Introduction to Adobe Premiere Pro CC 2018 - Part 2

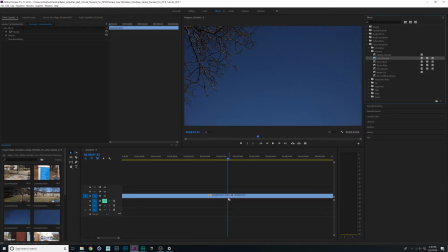And I'm just going to grab this cross dissolve and drag it and drop it right over the two ends of this clip. Sometimes you get this warning. I'm just going to click out of it. You can see now that this provides a much smoother transition for this clip.
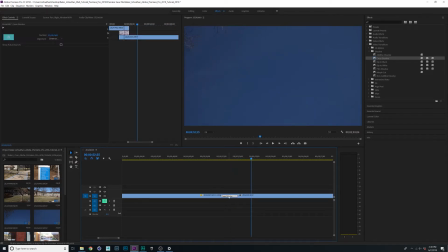I can do the same thing we did earlier, which is click this and I get these red brackets, and I can extend this cross dissolve out to be longer if I so choose.
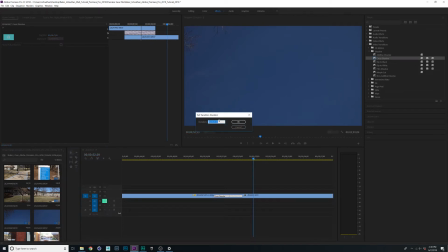I can also double click this little bar and it gives me a time marker where I can enter a specific value if I want. I'm going to go ahead and leave that how it is. I'm going to come here and I'm going to do actually the same thing here.
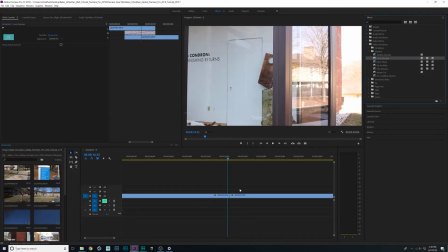This cut is a little jumpy, so I'm going to drop a cross dissolve right on the end of this clip.
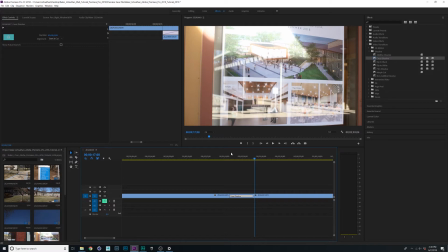I'm actually going to make that a little bit longer. All right.
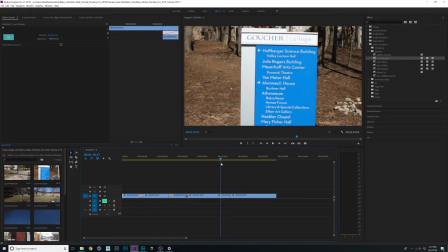I think these two cuts are okay as jump cuts or as these quick cuts because they're not meant to be as smooth as these,
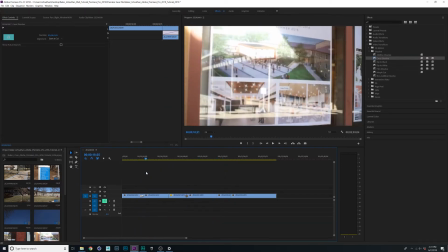which have a little more symmetry.
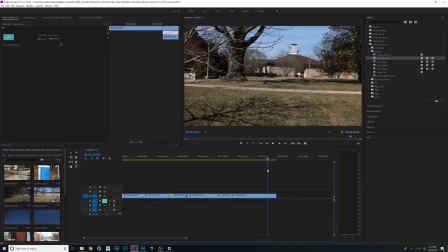You notice we do have a cold open and a hard end where the video just stops and it starts abruptly.
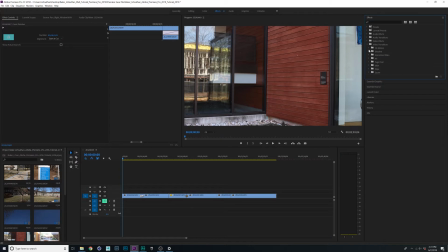So this is a common thing I do for most of my videos. I'm going to come up to video transitions, again under dissolve, and I'm going to select dip to black this time. So I'm going to zoom in here to the beginning of my clip and just drop this dip to black right on the beginning there.
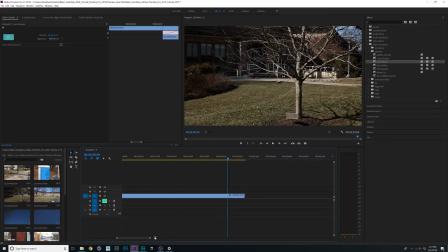I'm also going to come to the very end of my video and I'm going to drop the same thing right on the end of that clip.
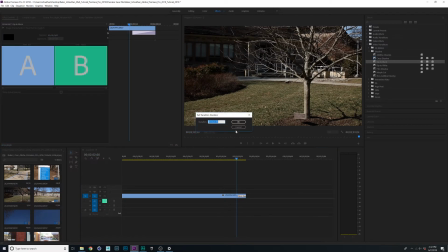Again, by using the brackets or by double clicking, we can adjust the length of this fade.
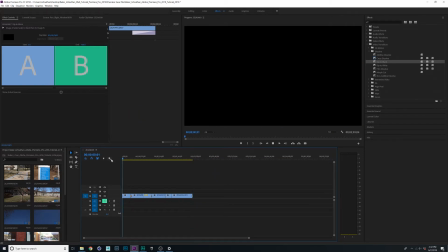And this is simply going to mean it's going to fade from black in the beginning and to black in the end.
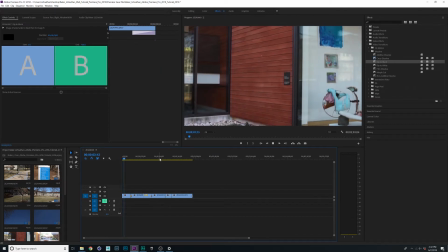And it's a little smoother way to start and end your videos instead of a cold open and a hard cut at the end.
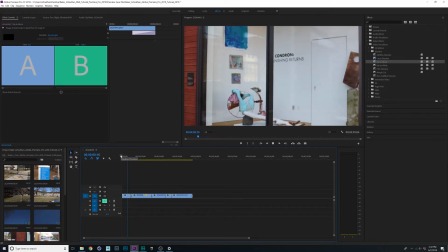Next, we need a title.
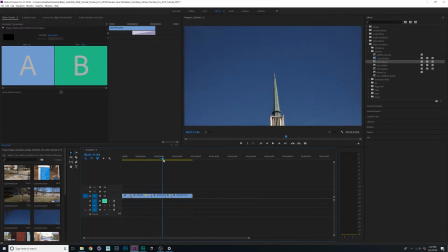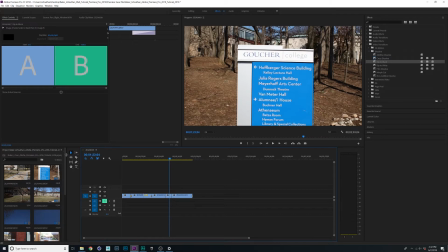So I'm going to come up and
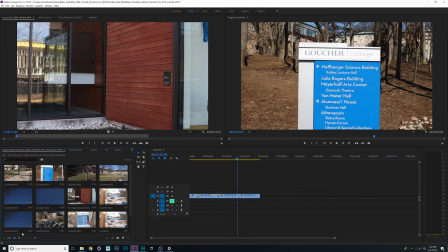I'm going to come back to my editing panel and come here to my project window. And down here at the bottom right, we have this little page icon and it says new item. I'm going to go ahead and click that.
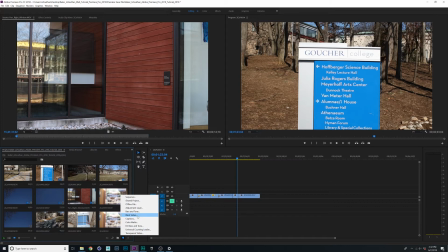I'm going to come back down here to my project panel.
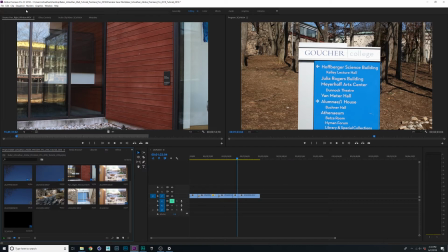So I'm going to come back down here to my project panel.
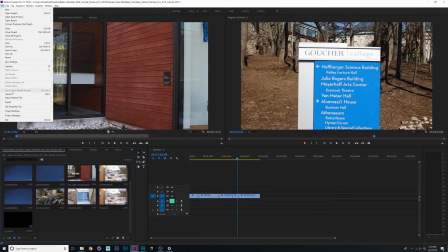And actually what I'm going to do is come up to File, Import, and I have a couple photos.
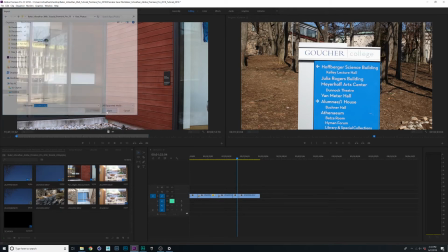I'm going to import this photo.
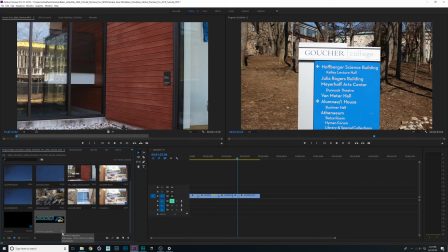And since it's a photo, it defaults to a value of 4 seconds and 29 microseconds. But that is, again, changeable. Since it's a photo, it can be as long or as short as we want it to be.
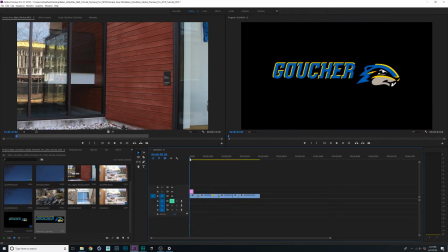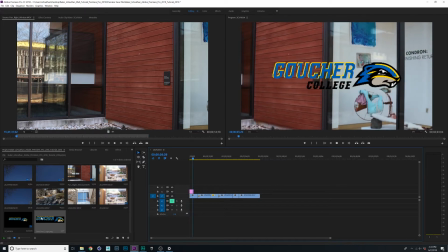So I just pulled this logo from the internet.
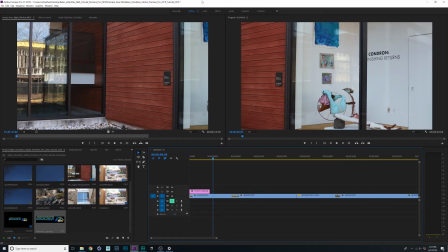And what I'm actually going to do first is come back to my effects panel and do the same thing.
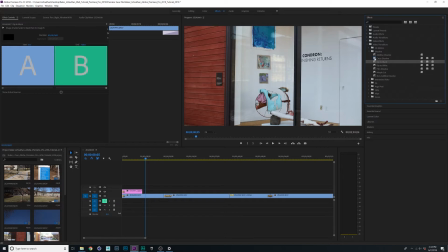I'm going to add a dip to black in the beginning and a cross dissolve at the end.